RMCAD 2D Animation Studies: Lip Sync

Hello, my name is Logan Corelli. I'm a 2D animation peer tutor at RMCAD, and in this video we'll be exploring lip sync animations.
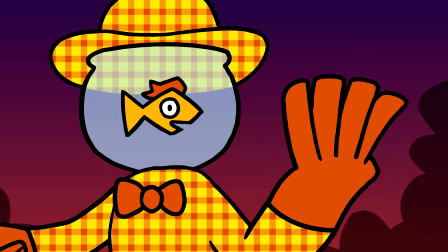(0:07)
Animating mouths is something that a lot of people find very difficult.
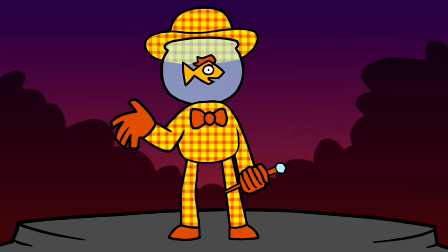(0:11)
I certainly did before starting this project, so I think this video can be very beneficial to RMCAD animators.
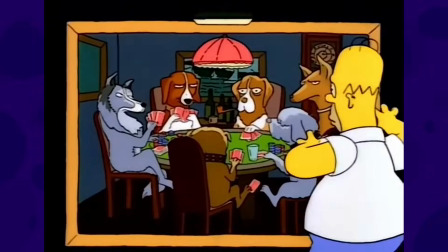(0:18)
Now, I'm a student, I'm not a professional animator. This video won't be a perfect guide to lip sync. Rather, it'll be me looking at lip sync resources, trying to find best practices and commonality between different styles, and implementing those in my work. Hopefully I can share some helpful tips in doing so.
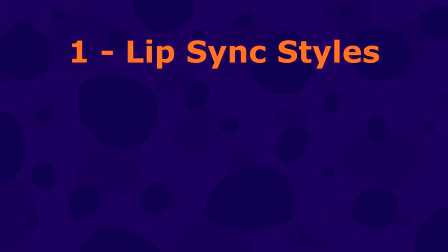(0:35)
First, I'll describe the different styles of TV and film animation that require different amounts of mouth drawings. Then, I'll try and find some bits of lip sync advice.
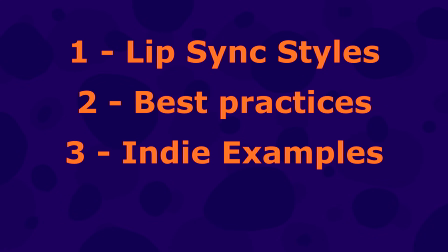(0:45)
I'll look at a few short form animations from social media that do lip sync especially well or poorly, and then I'll apply that knowledge to a lip sync animation of my own.
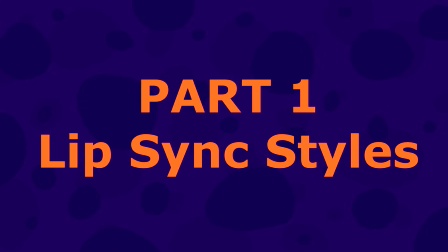(0:55)
We can start by looking at some different types of lip sync and see how many individual drawings each one calls for.
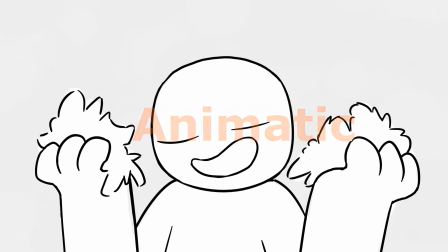(1:03)
Animatic is the simple style that I usually do, with only 1 to 2 drawings per sentence.
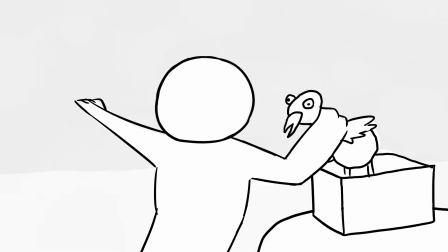(1:08)
I won't be looking at this one because it's not really lip sync, and as a storyboarder, you're probably already doing it.
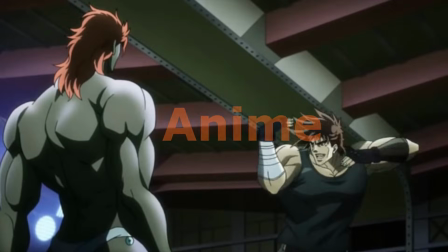(1:17)
Most anime uses a distinctively loose lip sync style, reusing only 3 to 4 drawings to emphasize each syllable.
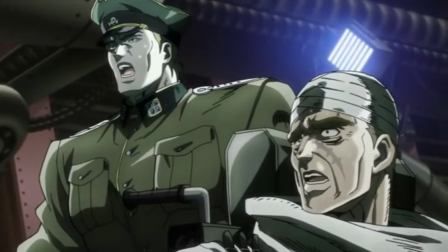(1:25)
No attention is paid to the specific mouth shape, just whether it's open or shut.
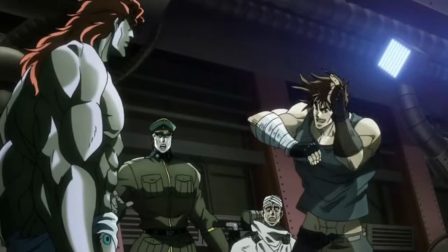(1:30)
These mouths are usually pretty detailed to make up for the low quantity of drawings.
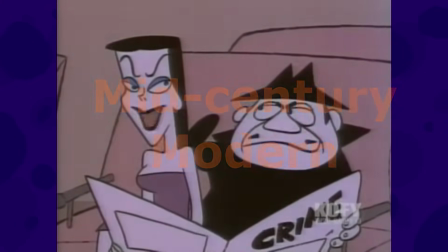(1:37)
Similar to anime, mid-century modern animation, seen on television in the 60s and 70s,
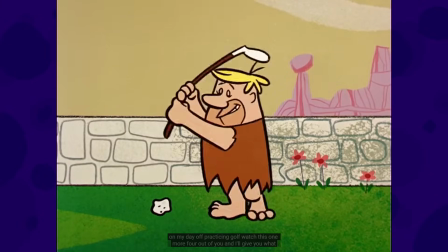(1:43)
used a handful of universal open and shut mouths, but they typically had an additional rounded ooh mouth.
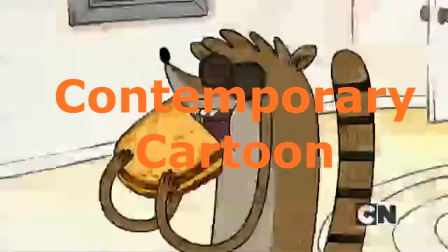(1:51)
Most contemporary cartoons, animated series from the 2010s and onward,
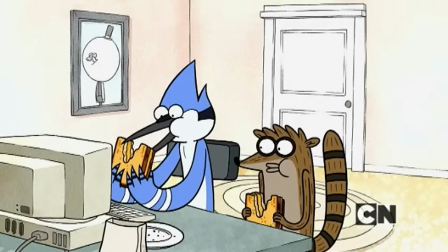(1:56)
have a few more mouth shapes, often using distinct f and l noises.
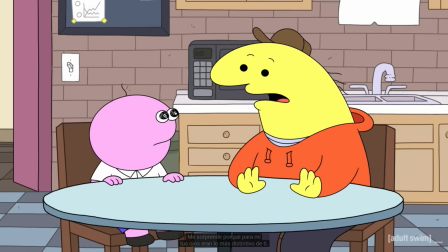(2:01)
The teeth and tongues typically move in a more defined way.
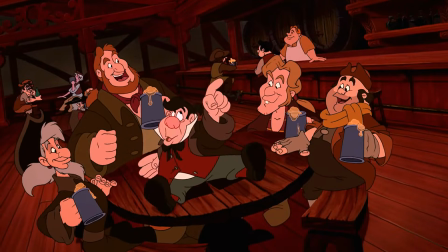(2:08)
And fully animated films, like those from the Disney Renaissance, use an entirely new drawing every 1 or 2 frames.
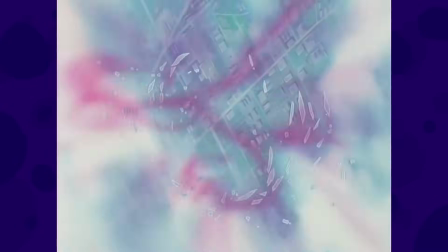(2:16)
Obviously, there's tons of variance when it comes to these, but you can take that list as a starting point for the style you want to achieve.
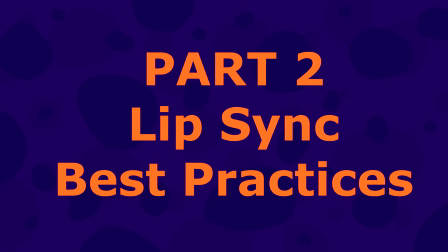(2:24)
Now, if you look up guides to animating lip sync, you will find tons of these phoneme charts,
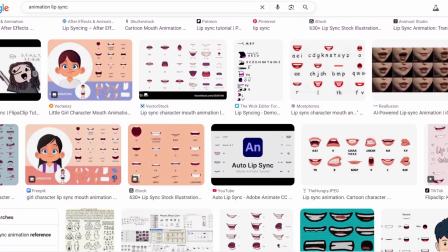(2:31)
images that show what mouth shapes go with what mouth noises.
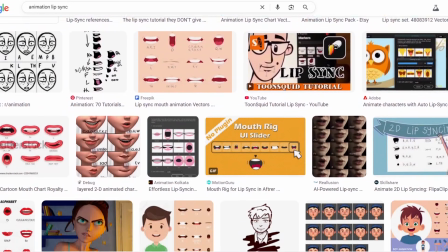(2:35)
And this is not a bad starting point, but ultimately they don't show you how these mouth shapes should be timed or exaggerated. For that, we're going to have to look, unsurprisingly, to the Animator's Survival Kit by Richard Williams.
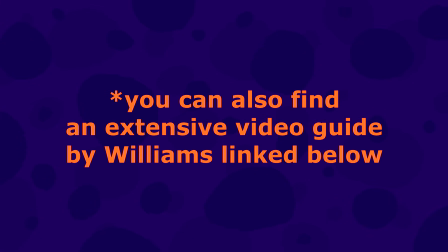(2:50)
Naturally, there's a lot of important info in the chapter on animating dialogue, but I want to focus on a couple key takeaways.
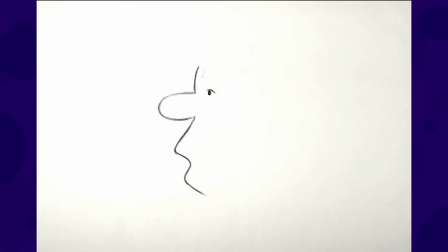(2:58)
One is that not all sounds are created equal. Pay attention to where the emphasis of each sentence or word is. If one word is said louder or slower, or with more distinct vowels and consonants, you typically want to really snap into it.
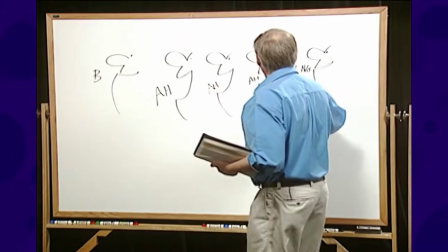(3:14)
When a character says bang, or mall, or pool, or anything like that, you go straight from shut mouth to wide mouth.
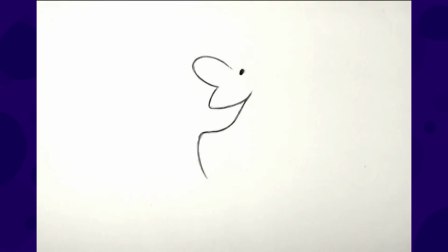(3:22)
You pop into it. Naturally, if we want to sell that snap, you need anticipation, which is why closed mouths need at least 2 frames to register to the audience.
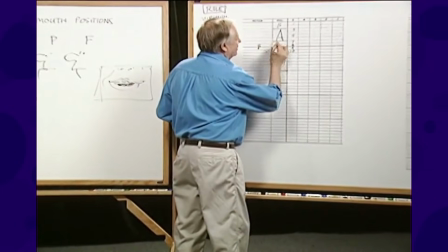(3:32)
Tongue movements, on the other hand, are quick enough to be drawn in just 1 frame.
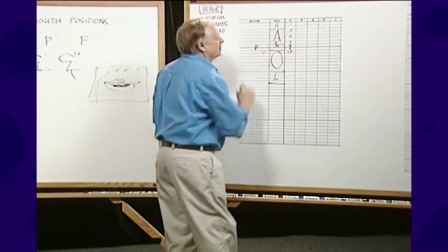(3:36)
And it also mentions some pretty intuitive stuff like moving the bottom of the mouth more than the top,
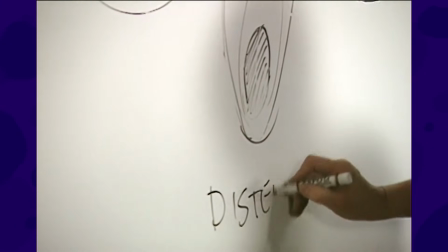(3:42)
because the jaw moves during speech and the top of the mouth doesn't. The book references Jim Henson's Muppets as an example because, they're puppets.
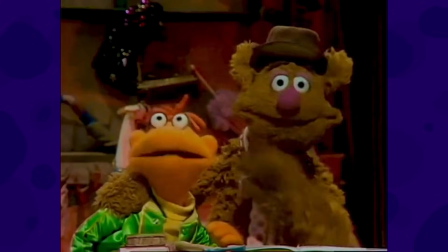(3:51)
They can't make precise lip movements, but it doesn't really matter. Their mouth movements emphasize the emotion and they complement the body language.
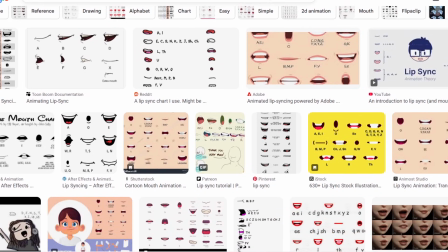(3:59)
And that's why these phoneme charts are good reference points,
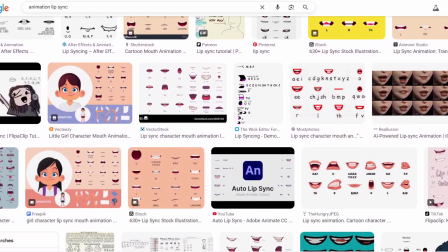(4:03)
but focusing on recreating precise phonemes alone can make for kind of stilted animation.
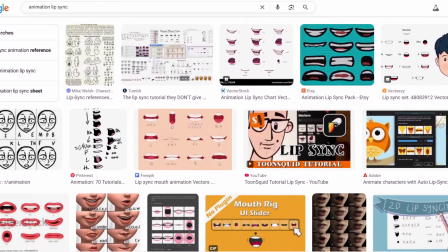(4:09)
The emphasis is usually more important than exact mouth shapes.
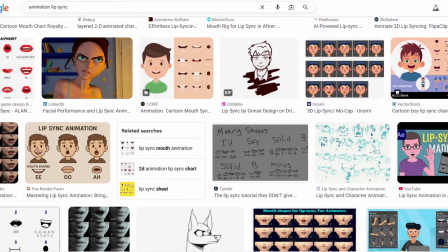(4:14)
As always, I'd recommend checking out the Animator's Survival Kit for yourself. There's quite a bit more info in that chapter. That's just the stuff I found most useful.
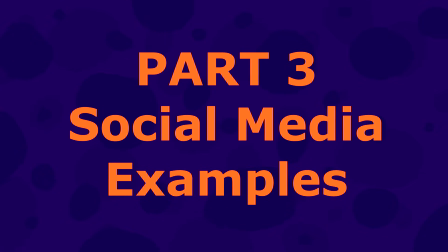(4:24)
And finally, I want to take a look at 3 examples from some really talented animators on social media.
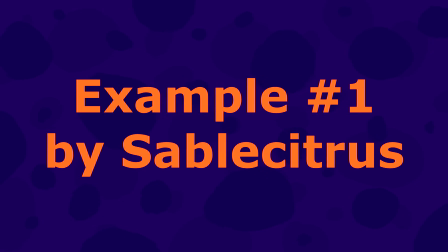(4:30)
All of these clips are from Blue Sky. Sable Citrus recently posted this amazing little animation.
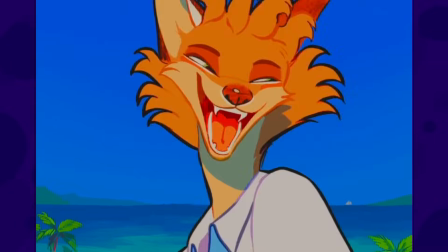(4:41) I hear the thunder calling me.
It's a great example of making non-human mouth shapes.
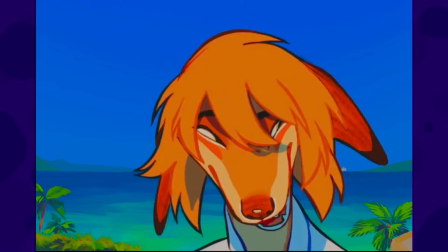(4:50)
All the neutral open mouth poses are virtually identical.
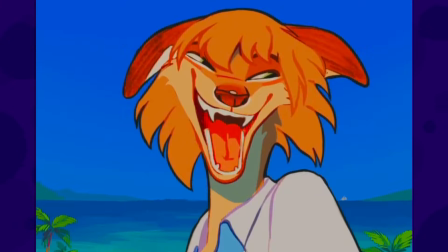(4:54)
The I and ah and I and E are basically the same.
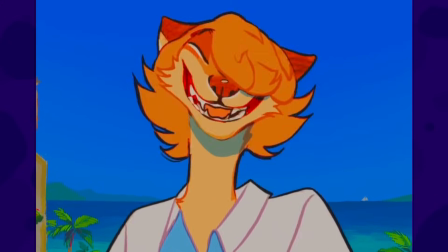(4:59)
It's the consonants that are more important here. And like Williams recommended, you have that anticipation and snap into every wide mouth syllable.
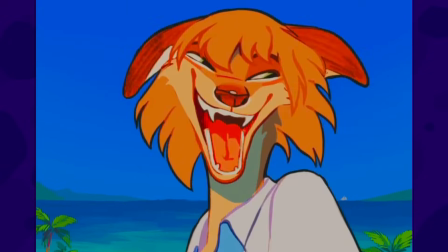(5:08)
If you're looking to animate a more animalistic character, this is a great reference.
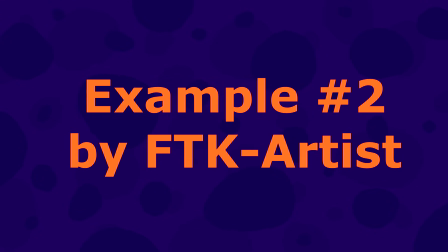(5:13)
Next, there's this little dialogue test from FTK Artist.
Yeah, well, I've been thinking about that, right?
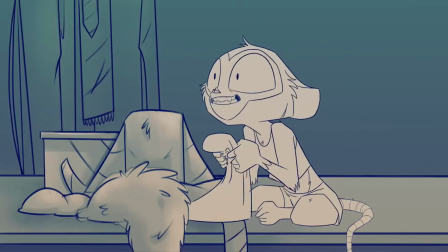(5:20) I was thinking about something spacey, like that Star Wars.
Very clean and well animated and snappy.
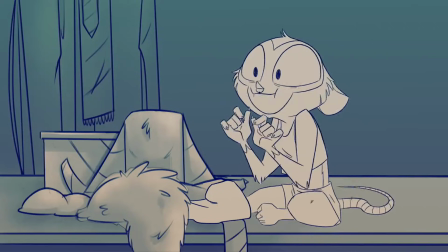(5:27)
I bring it up because in the comments, she gives some of the only advice I could find from a professional animator about dialogue other than Williams.
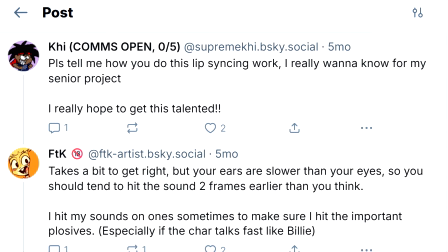(5:35)
She says to visualize the sounds a couple frames earlier than you think you should.
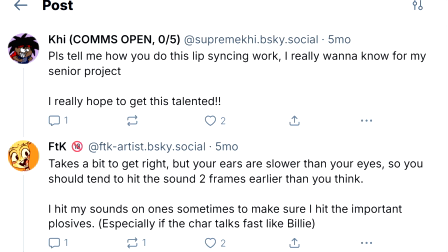(5:39)
I didn't incorporate that advice into my work, but I think it's worth noting it could be a good tactic.
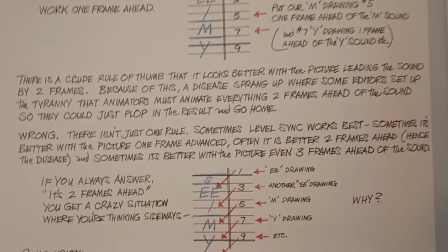(5:45)
Okay, editor's note, this piece of advice is also in the Animator Survival Kit.
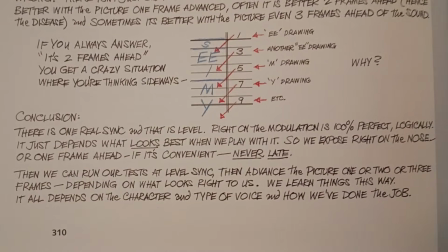(5:50)
I accidentally skipped over that page. It's not an absolute rule, but yeah, sometimes you should push the sound earlier.
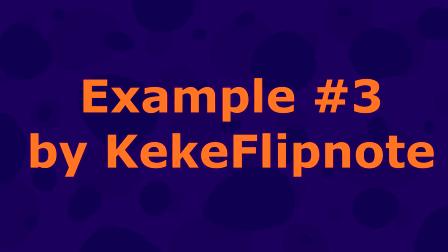(5:57)
And we have this animated phoneme chart from animator Kiki Flipnote.
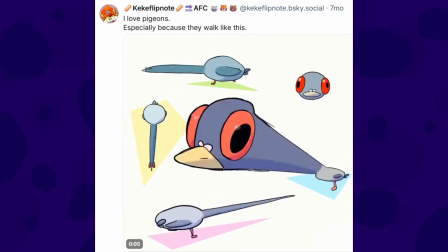(6:02)
You've almost definitely seen his work if you ever spent any amount of time on Twitter.
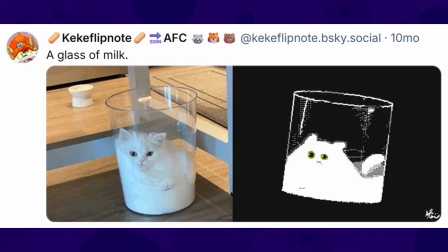(6:08)
For the most part, he's a great animator with a very bouncy, distinctive style.
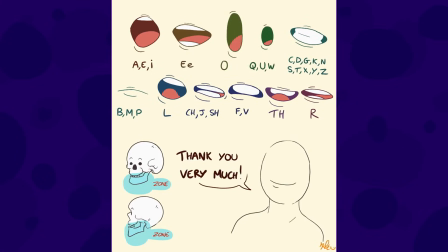(6:13)
That said, I think this tutorial is a pretty clear example of what not to do when animating lip sync and the problems that come up when you stick strictly to these kinds of phoneme charts. You have some over-enunciation on the thank you and under-enunciation on the very much.
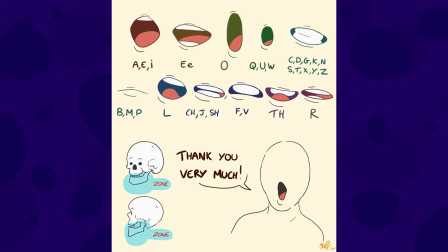(6:30)
When the character says thank you, there's no real snap into the A or oo, so there's no emphasis. It all feels very slow and floaty, whereas the very much just goes by way too quickly. Very is contracted into just one syllable.
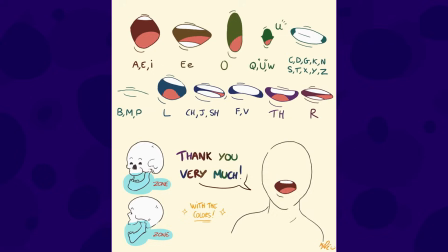(6:46)
If you say very, your jaw only goes down once when you say ve, but your lips still define that re sound, and this doesn't do that. Moving on to the much, he only holds on that shut mouth for one frame, which isn't enough.
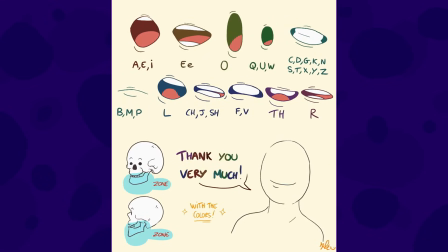(7:02)
It doesn't create anticipation for the muh sound. In fact, it almost reads as a mistake. And finally, I think he uses the wrong mouth shape for the sound. Usually has a pretty neutral mouth shape, whereas this is a full-on O or oo shape.
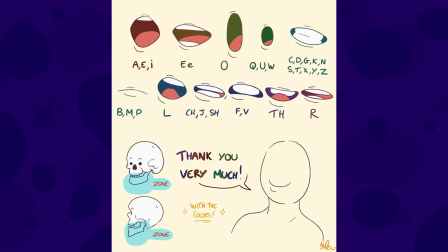(7:18)
It doesn't look right. So yeah, just be sure to take these kinds of phoneme charts with a grain of salt.
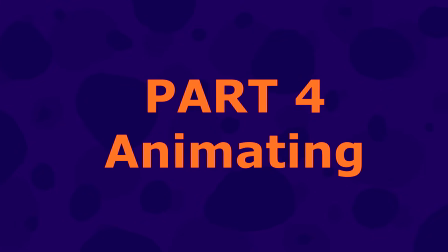(7:25)
I will be animating to an audio clip from Sweeney Todd, specifically the end of the song A Little Priest.
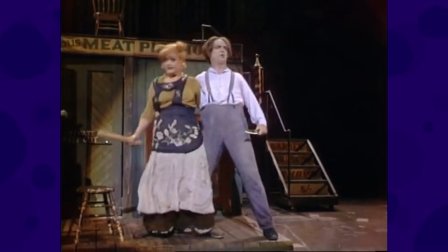(7:32)
I like animating to music, and that song has some of my favorite vocalizations in the show, so I think it'll be a good clip to work off of.
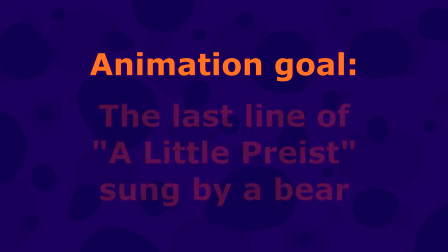(7:40)
Rather than animating a normal Sweeney Todd singing it, I'm going to animate a bear.
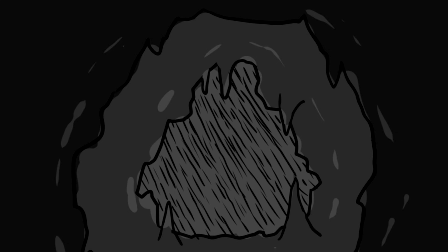(7:45)
This doesn't really have to do with anything about lip sync, but I'm animating a bear on another project of mine, and I could use the practice.
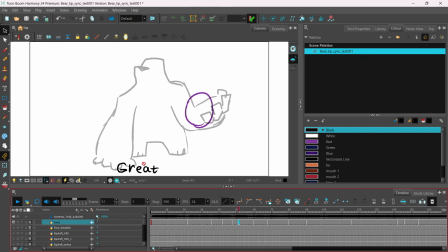(7:53)
The first thing I did on this was to just map out the syllables of the song so I have some visual reference for the timing. After this, I did this base sketch of the bear, who has some movements synced to the song. I'll play that clip for you now so you know what we're working off.
We'll not discriminate great from small.
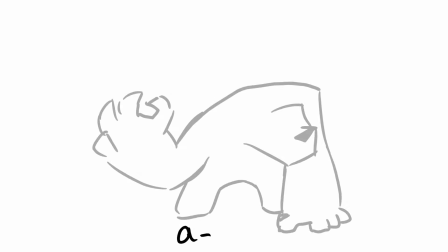(8:12) No, we'll serve anyone, meaning anyone, and to everyone at